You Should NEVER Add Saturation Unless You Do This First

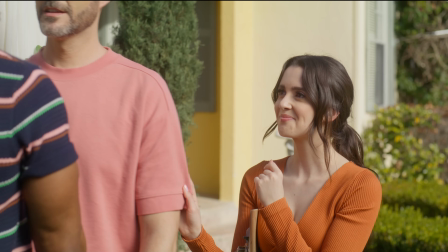0:00 If you're adding saturation to your footage like this, thinking that it's gonna look more cinematic, I hate to break it to you, but you're absolutely destroying your footage. In this video, I'm gonna show you what you should do instead, and then I'll also give you the exception to that rule when you actually need saturation. I'm gonna make this so simple that even if this is your first color grading tutorial, you're gonna have no issue following it through. For those that don't know me, my name is Qazi.
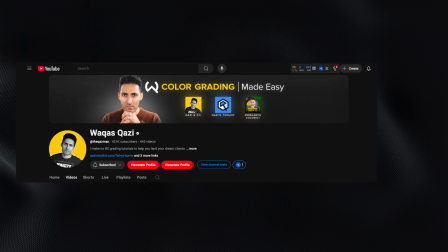0:24 I've worked with brands like Adidas, Amazon Prime, Universal Studios, and I make no just straightforward color grading tutorials so you can work with your dream clients.
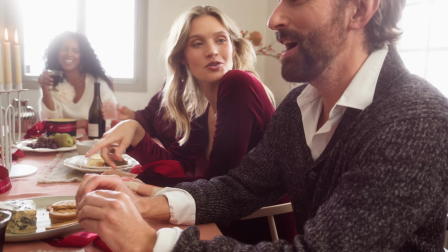0:36 When you see footage like this that is perfectly balanced, well exposed, it's like having a perfect pizza.
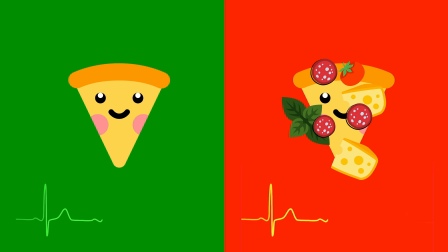0:43 It has the right amount of sauce, cheese, and toppings. If you overdo any of those ingredients, you're going to throw it completely off.
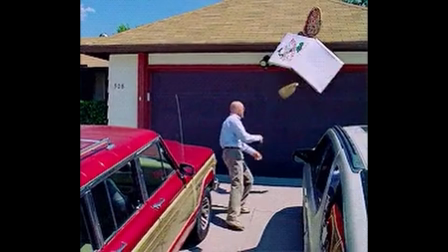0:50 Let me show you what I mean.
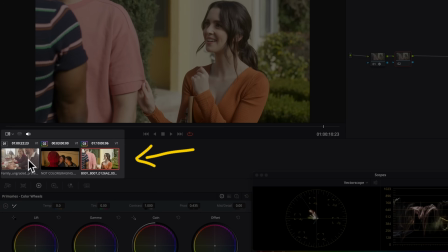0:54 All right, so now we're inside Resolve. We're gonna be working with these 3 clips. Because I love you guys, I'm gonna give you access to it.
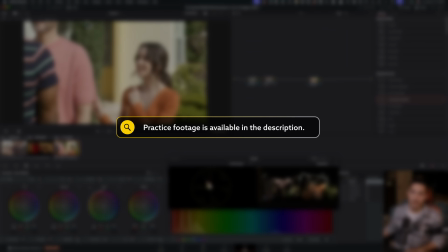1:01 Link is gonna be in the description. You can download these and then practice along.
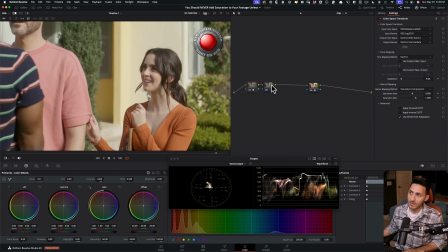1:05 So the first one is shot on red and already converted from log to X709.
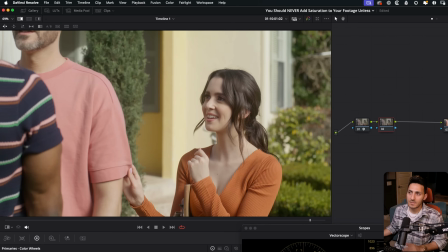1:11 So I'm gonna pretend like I'm a beginner first. When I look at the shot, the first thing that comes to mind is that it just feels too flat.
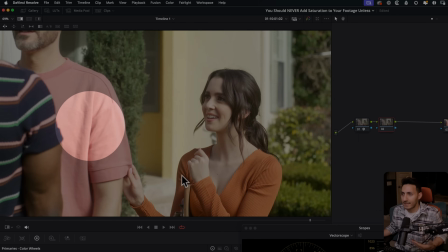1:17 Like it doesn't have a lot of color. I mean, this pink doesn't just look right. The skin tones don't look right.
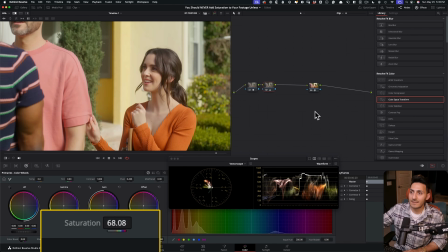1:22 So a beginner would just kind of do this, crank this, do something like this, and oh my God, all of a sudden it just came to life.
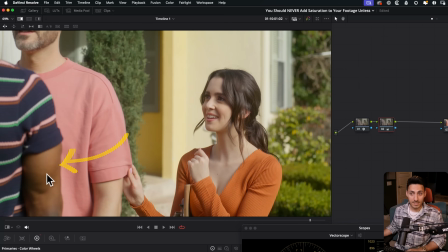1:32 Like this looks so much better. I mean, look at the skin tones, look at the shirt, the skin tones right here, trees, all of a sudden there's so much detail and we can see it in our vector scope. There's so much more life now. So this is so good. I'm gonna go ahead and just save this version, okay? And now let's reset that. So the oversight on our beginners part were a couple of different things. So number one, what creates a saturated image? It's having the proper exposure, having a properly balanced shot, and having good amount of contrast in your image.
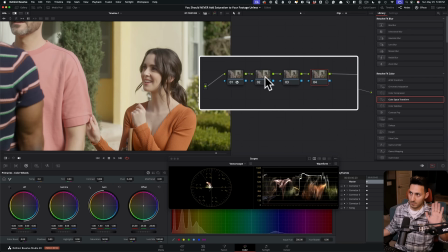2:04 So I'm going to break it down. Normally, I do all of this in one node, but just for this example's sake, we're gonna break it up into 3 different nodes, okay? So the first thing that you wanna do is you wanna add some contrast to start seeing what you need next in your image.
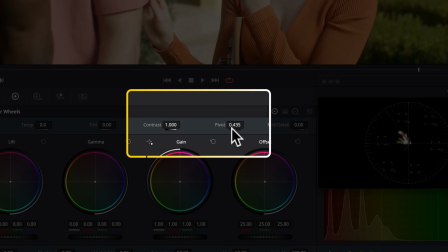2:21 So I'm going to lock in my pivot to 0.335,
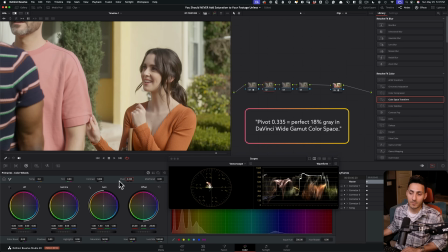2:26 which is your perfect 18% gray when you're working with DaVinci wide gamut color space, okay?
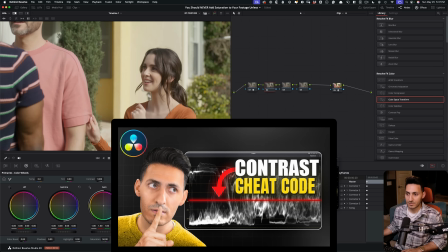2:32 I have a separate video on that if you're interested. Link is gonna be in the description. So now that we're here, I'm gonna go under my contrast.
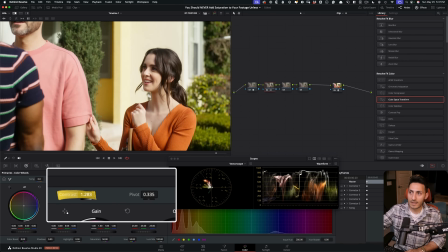2:39 I'm gonna start cranking it and look what contrast does. I'm gonna go too far and then kind of pull it back.
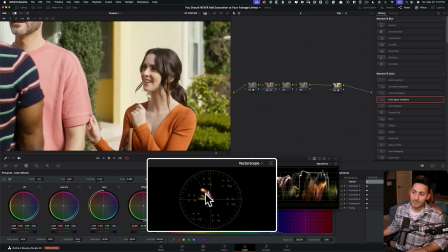2:44 Look at something very interesting is happening that I'm going to explain in a minute. Why this saturation is being expanded as we are expanding our contrast.
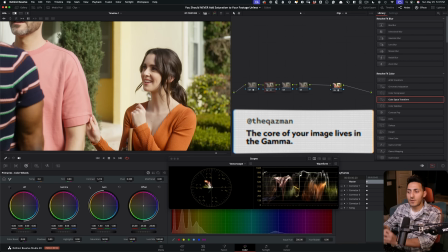2:53 And now, just remember, most of your image's meat lives in your gamma,
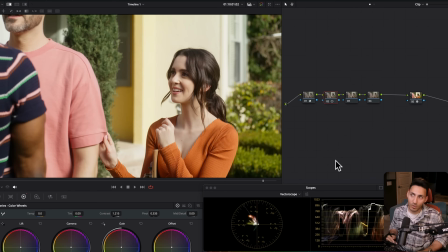2:59 and more importantly, this shot is overexposed. This shot is about 1 to 2 stops overexposed.
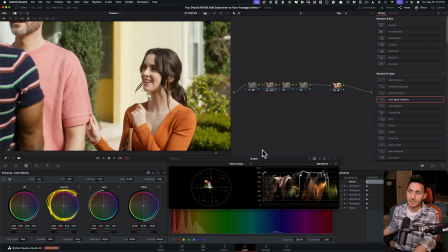3:05 So to bring it down, I'm just going to go under my gamma and I'm gonna start pulling it down and just look at how much weight we're going to add in our image.
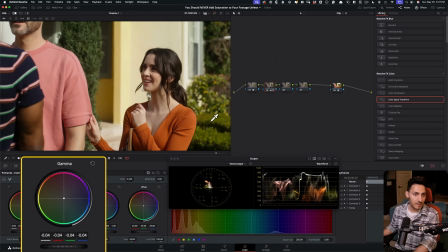3:13 I mean, just watch this. So now I can just come to something like this and I go, this looks very, very natural.
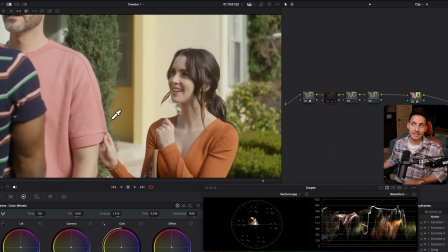3:21 And if I do before and after, just look at what we did. I mean, now this looks like log, but this was log.
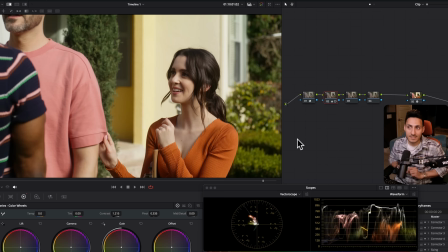3:26 Okay, so this is after. How much more natural this is? How much more like lifelike it looks like. I'm seeing it through my eyes with lots of pop without making it look artificial.
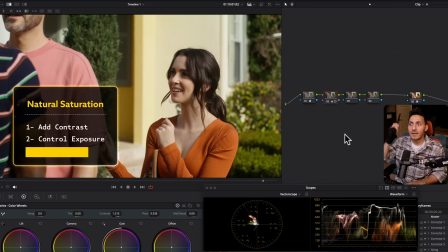3:38 And all of that happened with adding contrast, controlling our exposure, and now the third part, we can go right here.
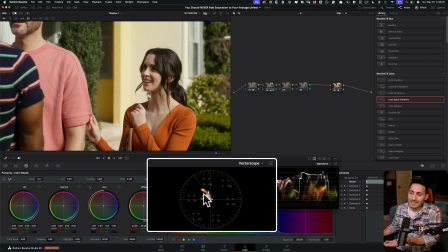3:46 Let's just balance it a little bit. We see that it's leaning a little bit into this quadrant. Let's just balance it out just a touch.
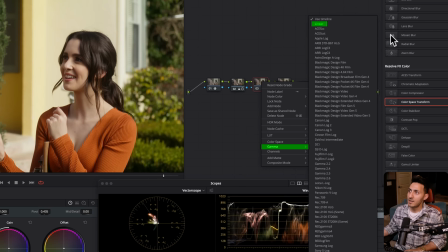3:53 So I'm gonna right click, go to gamma, change this to linear to get the most realistic result as if we've made that change in camera.
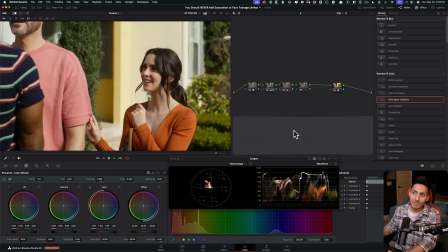4:01 You can learn more, link in the description. I'm just gonna go in my gain, which works like offset, but even better in linear color space.
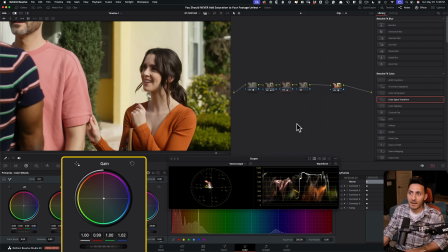4:09 And I'm just going to start pulling it. I'm not gonna overdo anything, okay? So even if I just go this much, I mean, we can try to just like go places to kind of like exaggerate it for the example's sake. So we can like really see the difference.
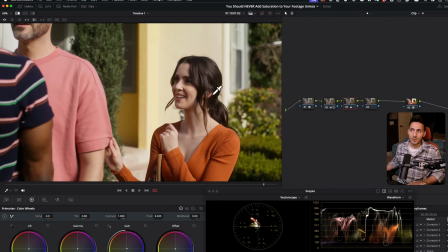4:24 Let's just say if I go somewhere around here, the more color separation is created, it feels like there's more saturation in our overall image. And that's what's happening. So look at before, everything is just kind of like blending in. Now the skin tones are popping from the background. All the colors just went in its own place, in its own pocket. And if I take these two, and if I go before and after, just look at the amount of saturation that we added.
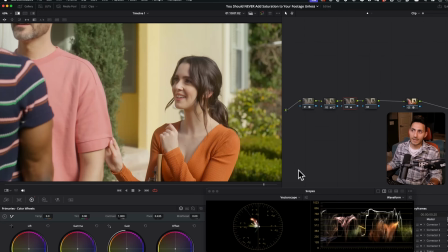4:49 So now when I bring in our beginner's version, I mean, come on. You see like how much grade we were leaving on the table just because we didn't have this knowledge, these 3 simple steps that was needed to get our image from here to here without touching our saturation knob. So the best way I can explain why when you expand your contrast, your saturation expands as well is your contrast is like a rubber band.
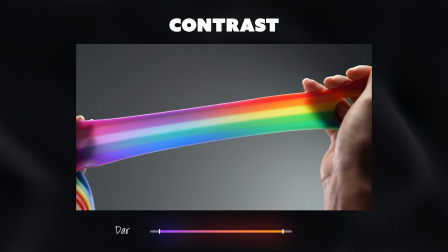5:16 So when you expand it in each direction, lighter and darker, to like open up your image, you are also widening and stretching your colors with it as well. And that's how the contrast is set up inside Resolve by default. There is a way to decouple it.
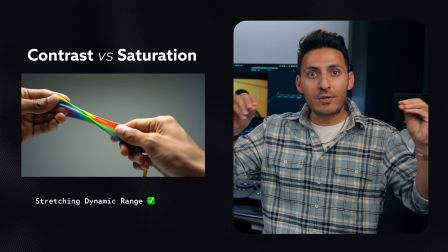5:32 But going back to our example, when you're pulling on that rubber band, you're not only stretching the dynamic range of your image and making it pop,
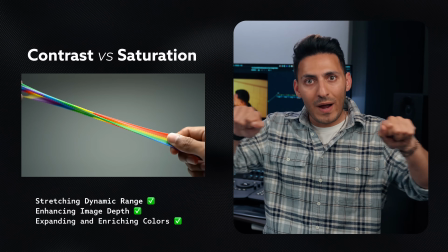5:41 but you're also stretching and widening your colors along with it.
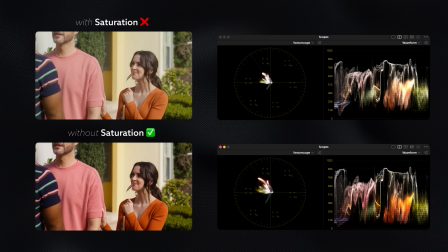5:46 That's why we see this expansion, which is a lot more even and natural as opposed to just adding saturation.
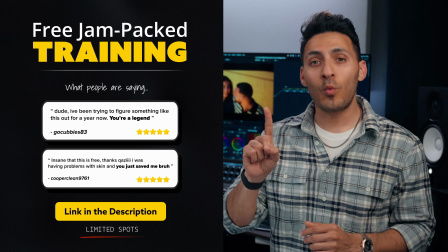5:53 Also, if you want to learn 2 months worth of content in 1 hour, I have a free training. Link is in the description.
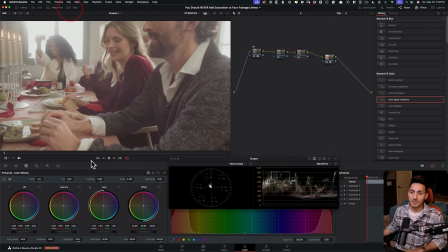6:01 All right, so here's another example. This one is more extreme. Shot on Blackmagic.
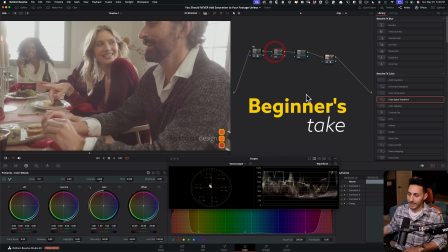6:06 This is our log. This is our X709. Let's pretend like we're a beginner. What's gonna happen is that we're going to add a little bit of saturation. We're gonna pull it back, and finally, this looks really good, okay?
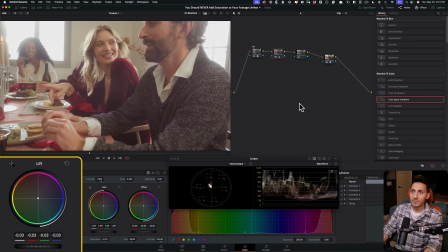6:19 Okay, let's just pull it down a little bit. Let's go here. Let's try to like control the contrast, go here. This is looking pretty good. This is looking really good. Do we need more saturation, less? Maybe park it somewhere around here. This actually looks really good. So let's go ahead, save this now.
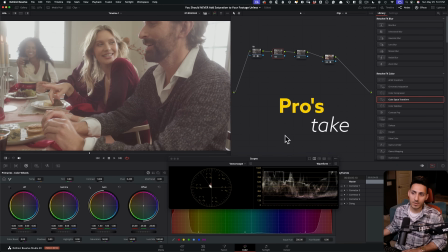6:37 And now how a pro would approach it, just like what we did with the last one. Let's not even think about using our saturation. I'm just gonna go in my lift.
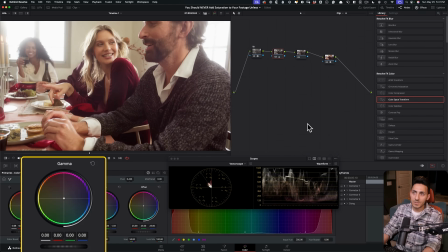6:47 I'm gonna go in my gain. And I'm just gonna take my gamma. This is where the meat is. And I'm just looking at her. I want her to look pretty.
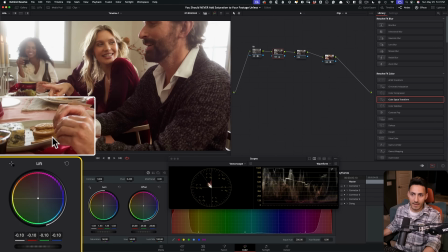6:57 I'm gonna take my lift and I'm keeping like looking right here, and I wanna add a lot of meat here.
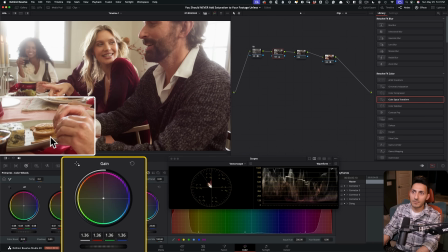7:03 I'm gonna go in my gain, pull it up, bring it somewhere around here. I'm gonna go in my gamma, open it up.
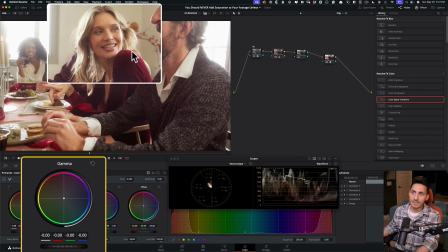7:11 Why? I wanna see her eyes and I wanna see like that glow on her skin.
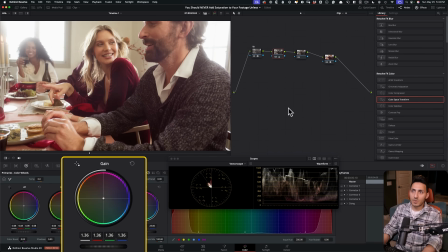7:16 So something like that, and I do before and after, and this is where we're at. We can even lift up the gain a little bit more. So this is where we're at. Take our lift and keep it somewhere around here. He's looking great. Everything is looking good.
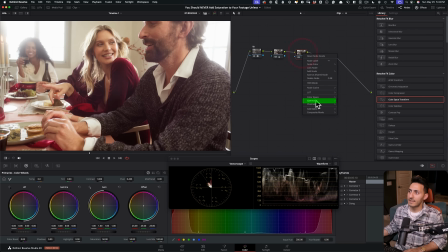7:33 I think we can go here, right click, gamma, balance it just a little bit.
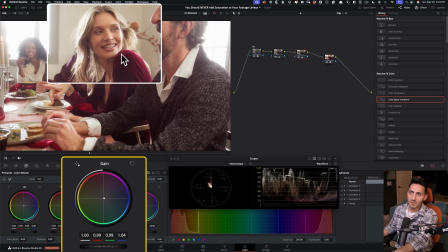7:40 Okay, so like let's go. I'm just looking at her skin. Even if we go this much, we just took some of the yellow out.
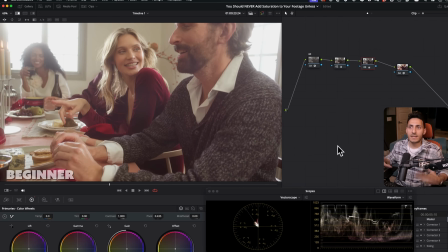7:48 Now let's compare it. So here is our beginner's version. And we weren't exaggerating, right? Like we built it together and thought it was so good.
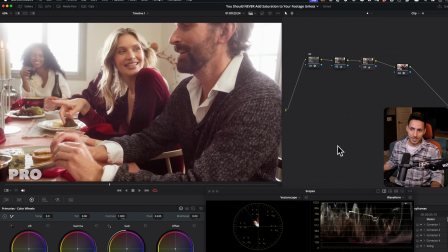7:56 Now, look at this, no saturation added, yet if we look at our vector scope here,
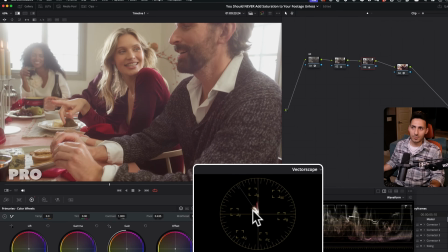8:04 how much more saturated this is compared to beginner's version, and more importantly, what I just explained to you.